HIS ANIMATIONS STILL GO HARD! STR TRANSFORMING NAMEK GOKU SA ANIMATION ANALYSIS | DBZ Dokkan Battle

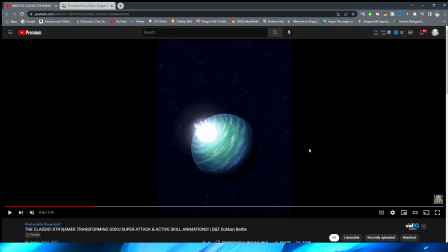I know this sounds a little bit weird to say, but whenever they've done a shot where it's like a planet above, right, or a planet in the frame, and then obviously just space around it, I think they always nail it. At least for me personally, every time that I've seen them do an animation like that, I've always been like, wow, that looks pretty good.
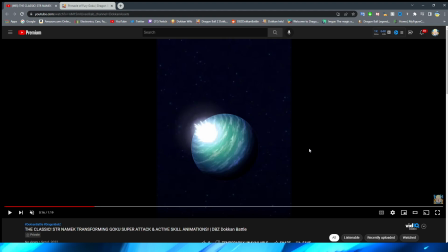Even in the earlier days of Dokkan animations, I still think that the planet shots have always looked pretty good.
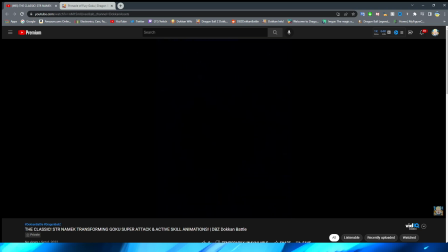And this one definitely does not disappoint whatsoever. Alright, so we transition into the transformation.
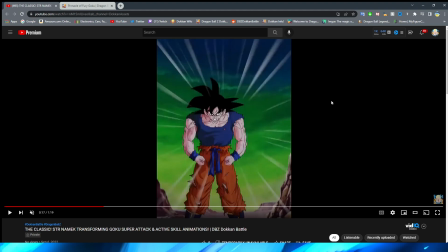Oh my gosh. I remember the first time I saw this animation when this got dropped, I was losing my mind, bro. So let's go ahead and take a look at this. Obviously, as this shot starts, we have the anime motion lines. We have the electricity slamming down in the background.
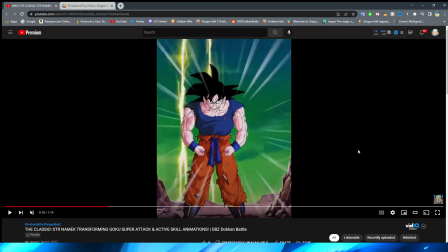We have Goku hitting the...
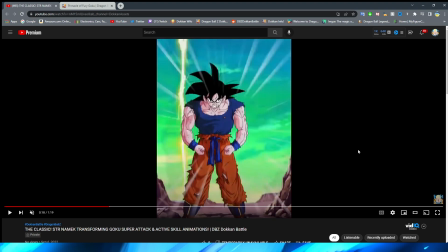Looks super sick. Obviously, the lighting from the storm coming in from Goku transforming.
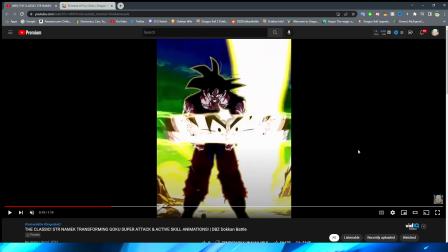Very, very nice touch. We have this super big shot of lightning strike right down behind Goku.
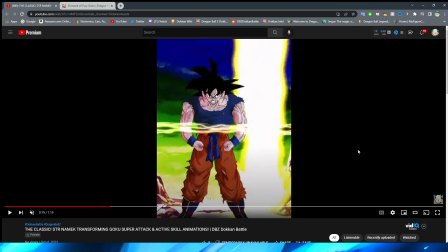And what's cool is that even though this asset just fades in, I think this looks really, really nice. And they sort of divert your attention from the fact that this basically just faded in with this huge lightning strike here.
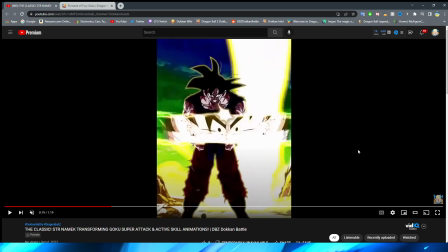I think they do a really, really good job of constructing this SA, because now, obviously, we have the Dokkan face cut in, which, of course, the transformation animation has to have in this style,
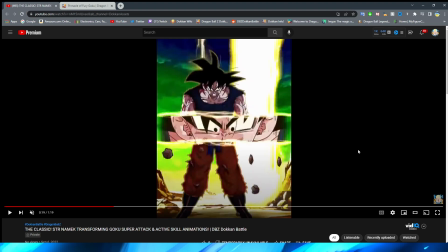because that's how the old transformation animations looked. Goku's face here and this asset, I kind of wish this big line wasn't in the way, because, man, this looks so good, right? I love the shading here, because obviously you have this harsh light slamming down behind Goku,
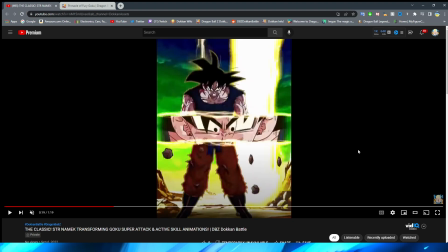so of course the front of his body would be a lot darker because of the way that the lighting is.
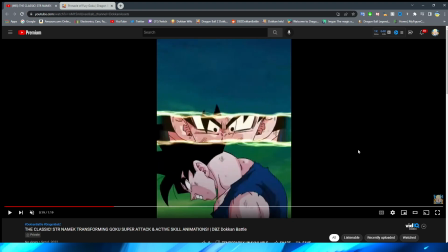It looks fantastic, and I think they nailed it here. So we have a cut to Goku, of course, raging out, which it is a kind of a shame, again, that they have to do this for the transformation, because that's just how the game is constructed,
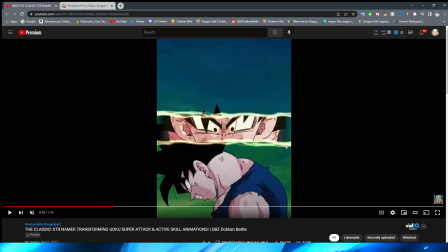right? That's just how transformation animations work. But gosh darn it, I kind of wish they did it so you could see this animation in its full glory, right?
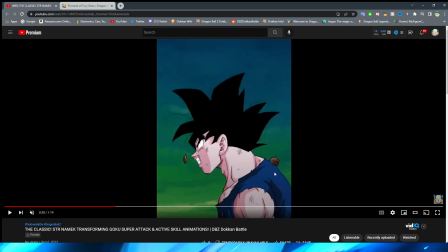But regardless, though, thankfully it disappears pretty quickly.
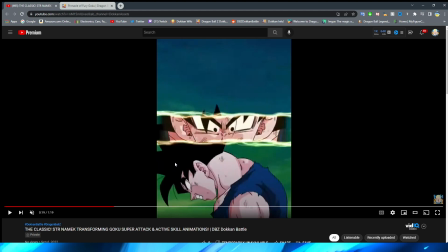And obviously with this whole animation, right, taking a look in the background, Goku looks really good as he actually lifts his head up, right?
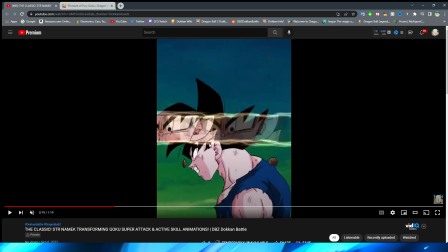Unfortunately, they do sort of just fade in between the different hair pieces, right?
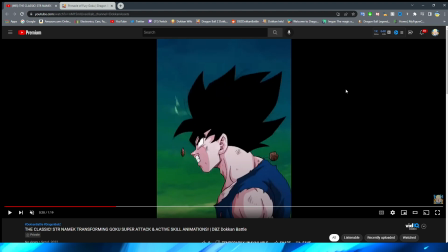You can see it goes into the in-between Super Saiyan and base form, and then the Super Saiyan but base form, which, by the way, I am a sucker for this look.
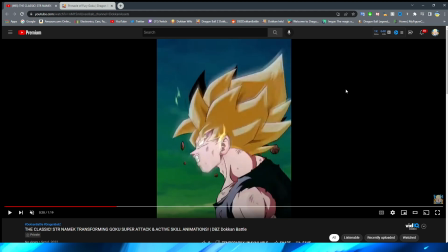I think it looks super cool. But obviously then we have the fades to the Super Saiyan hair, which, here's the thing, right?
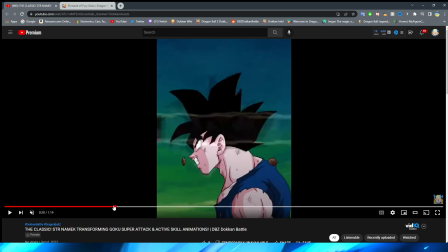With the hair fluttering up and beginning to take form in the Super Saiyan form,
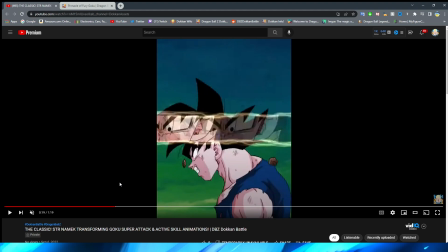I think that obviously if this animation was sort of modernized, it wouldn't be the fade in between the different black hair assets, because obviously they have the assets that would allow the hair to look like it's raising up and actually taking form to that Super Saiyan shape, right? Obviously for this time, it makes sense that it looks like this.
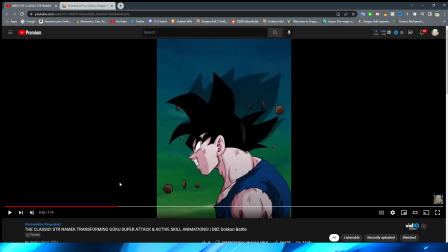However, I do think that this fading in and out actually works perfectly, because it's basically just like the anime, right? In this scene, obviously Goku is struggling really hard and is about to turn Super Saiyan, right? So I think this shot right here, even with the lighting sort of changing too,
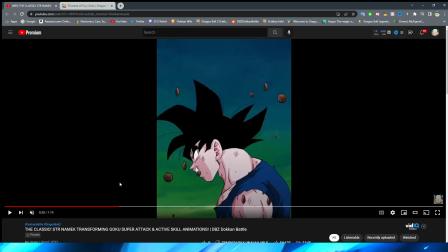works really well to sort of emphasize, right, the struggle and the imminent change that's about to happen. I think they did a really good job with that shot. The rocks as well floating here too also look really, really good.
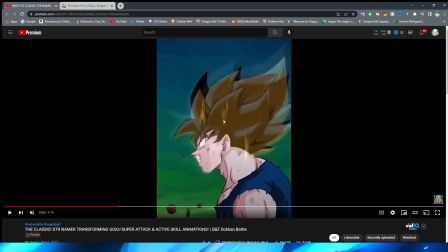And it's cool that in the shot where he transforms into Super Saiyan 2, you can sort of see the little bit of ki forming there as well.
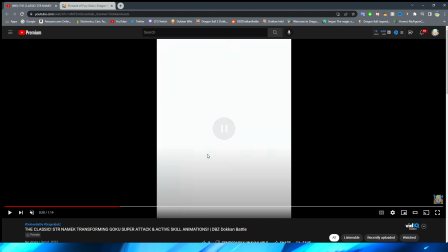Looks very nice. Obviously, it sort of fades back onto base form Goku's hair.
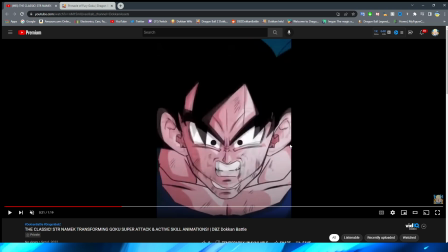And then we have this wonderful shot here, where it's also interesting to me that they did this way, right? For Goku opening his mouth here, they have this shot where it fades in, but it's like kind of not there. Like this in between looks very strange, right?